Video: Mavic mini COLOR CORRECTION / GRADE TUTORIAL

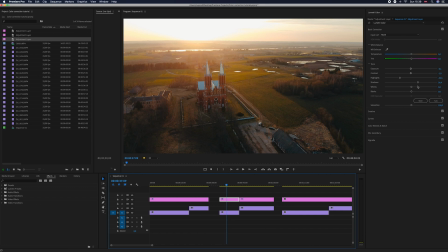So, but here, for example, we need to split the shots because this needs more shadow lift up and a little bit more. So, and some contrast actually,
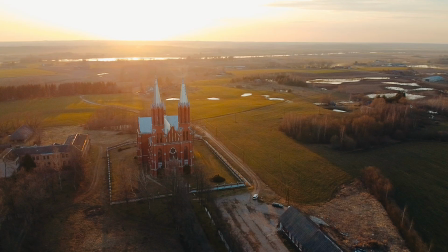and saturation to match those two shots together better, we need to do this.
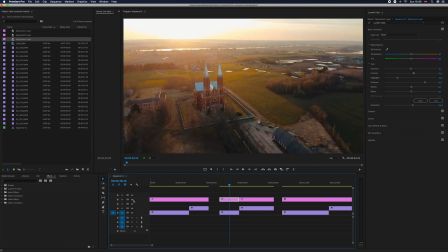So this is after and before, it's kind of more flatty, but I think that I want to make it even more warm and some tint.
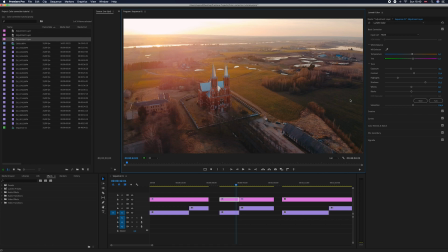So this is looking better. Okay, this shot.
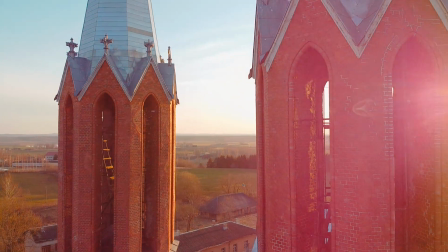Yeah, I like this sun flare there, so it's awesome.
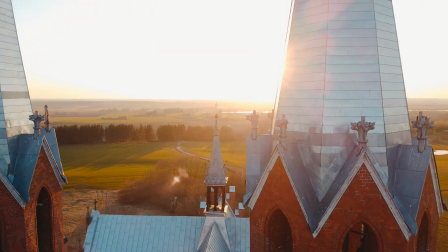I like actually how Mavic Mini is giving those sun flares in the lens, so it's looking good.
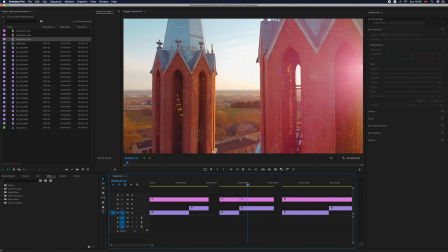So let's look at the shot without grading.
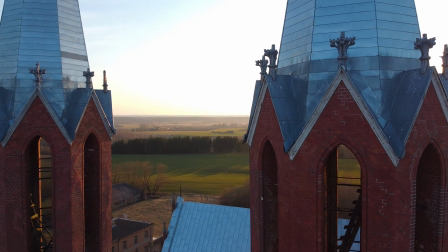So it's not bad, it's a good shot, but still though,
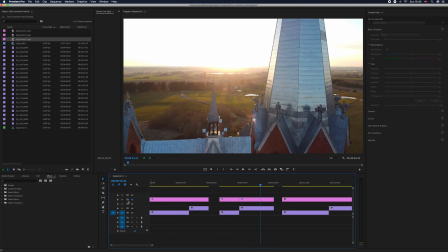much less interesting without this LUT.
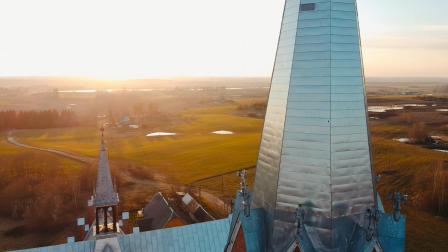So you can see how much more energy is there.
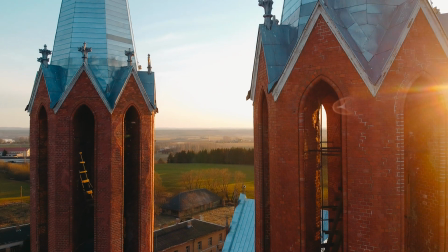So it's a very quick way to make something to look better. Let's go next.
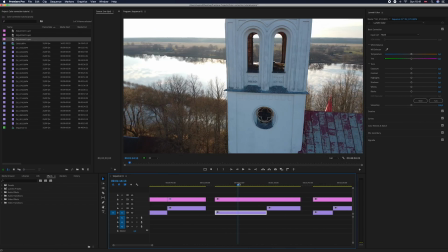This shot is more kind of white and less saturated colors in background. So let's look. We definitely need to bring some highlights back.
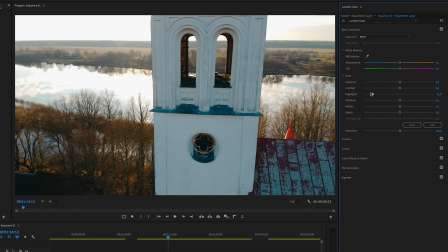You can see in the water, oh, there in the water line. So, and the skies are actually bringing back.
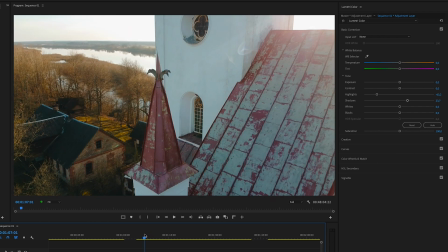So, and a little bit of shadow detail, of course. So, and we can see immediately how much better it becomes.
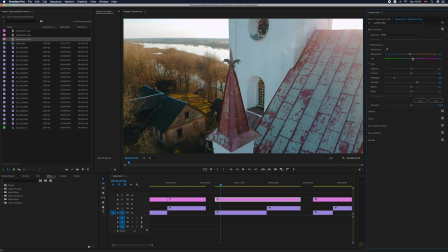So let's make a little bit different white balance settings. I like this white better.
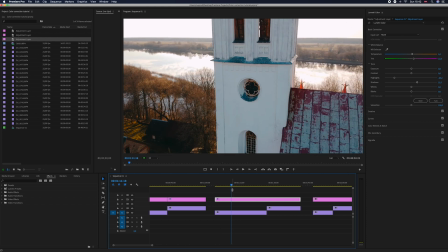It's more true to life, I guess, and more poppy a little bit. So let's look.
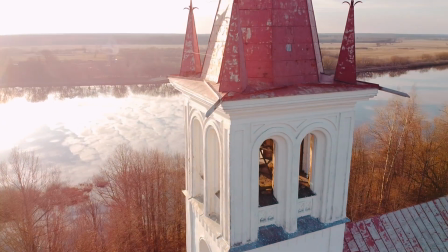This is how Mavic Mini is actually not that flat in terms of like dynamic range.
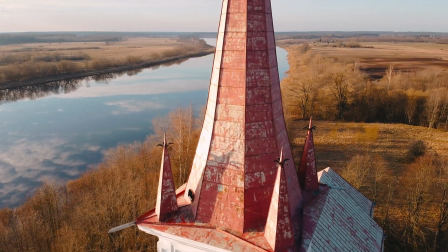It's giving enough, I guess.
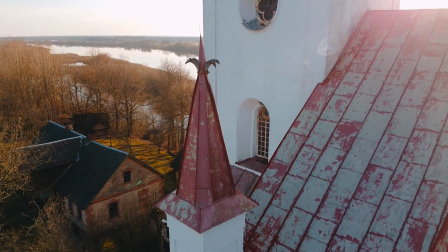This video I shot with automatic white balance, so before that update, so I think it's looking good. And this shot, let's split this because we can bring more shadows here a little bit and do some additional tweaking, because it needs to be more poppy, so pop out more.
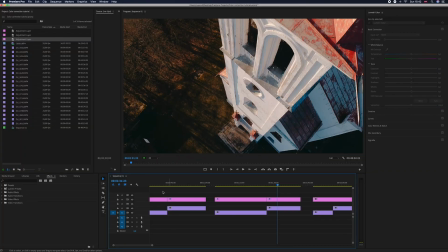So you can see how it looks now and in comparison.
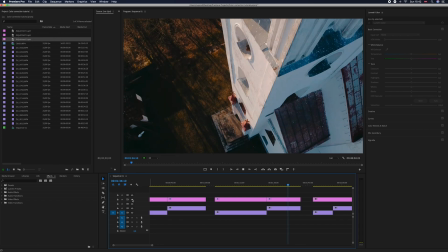So it's much more interesting shot after this quick edit.
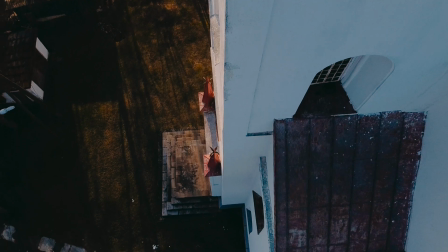So this is how I do all my videos with Mavic Mini. Let's go next. So we have some low light examples now.
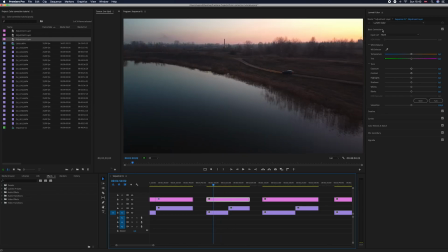So let's bring our LUT.
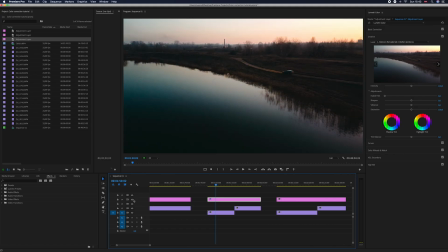So you can immediately see the difference in watercolor. So it make it a little bit different. So, and I don't want to make it so warm here. This looks more interesting when it's more cooler.
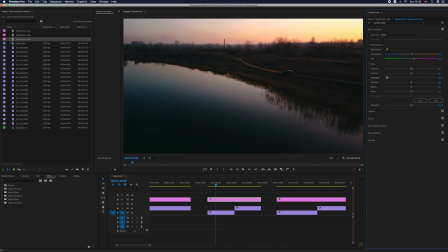So we can bring some, you can see how well you can bring highlights back.
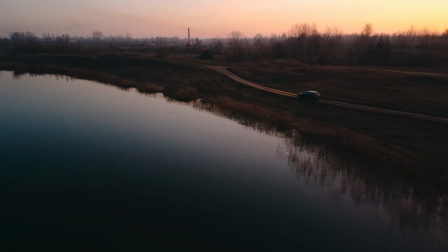So, and then with some shadow bringing, you can easily get not so bad shot.
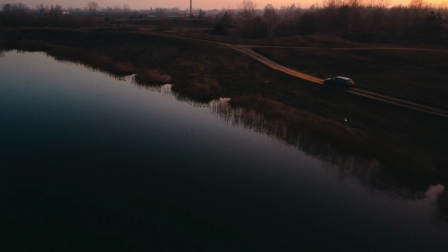It's like, you need to remember that this is pretty dark after the sunset like situation.
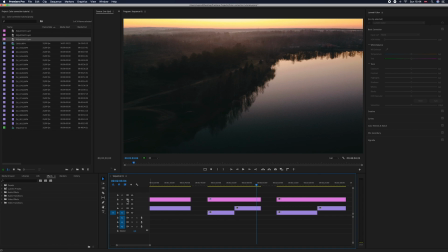So you can see, let's look before.
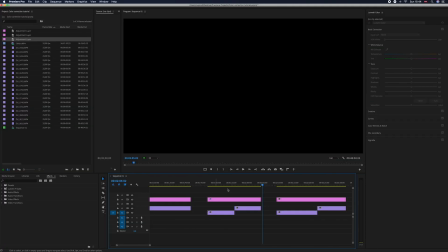So more flat, less interesting shot, and then more dynamic range here. Actually, I think these work well.
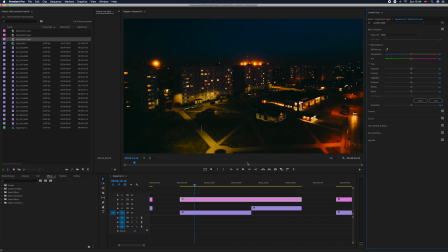So from the first look, when you bring this LUT on the video, you get very spoiled situation.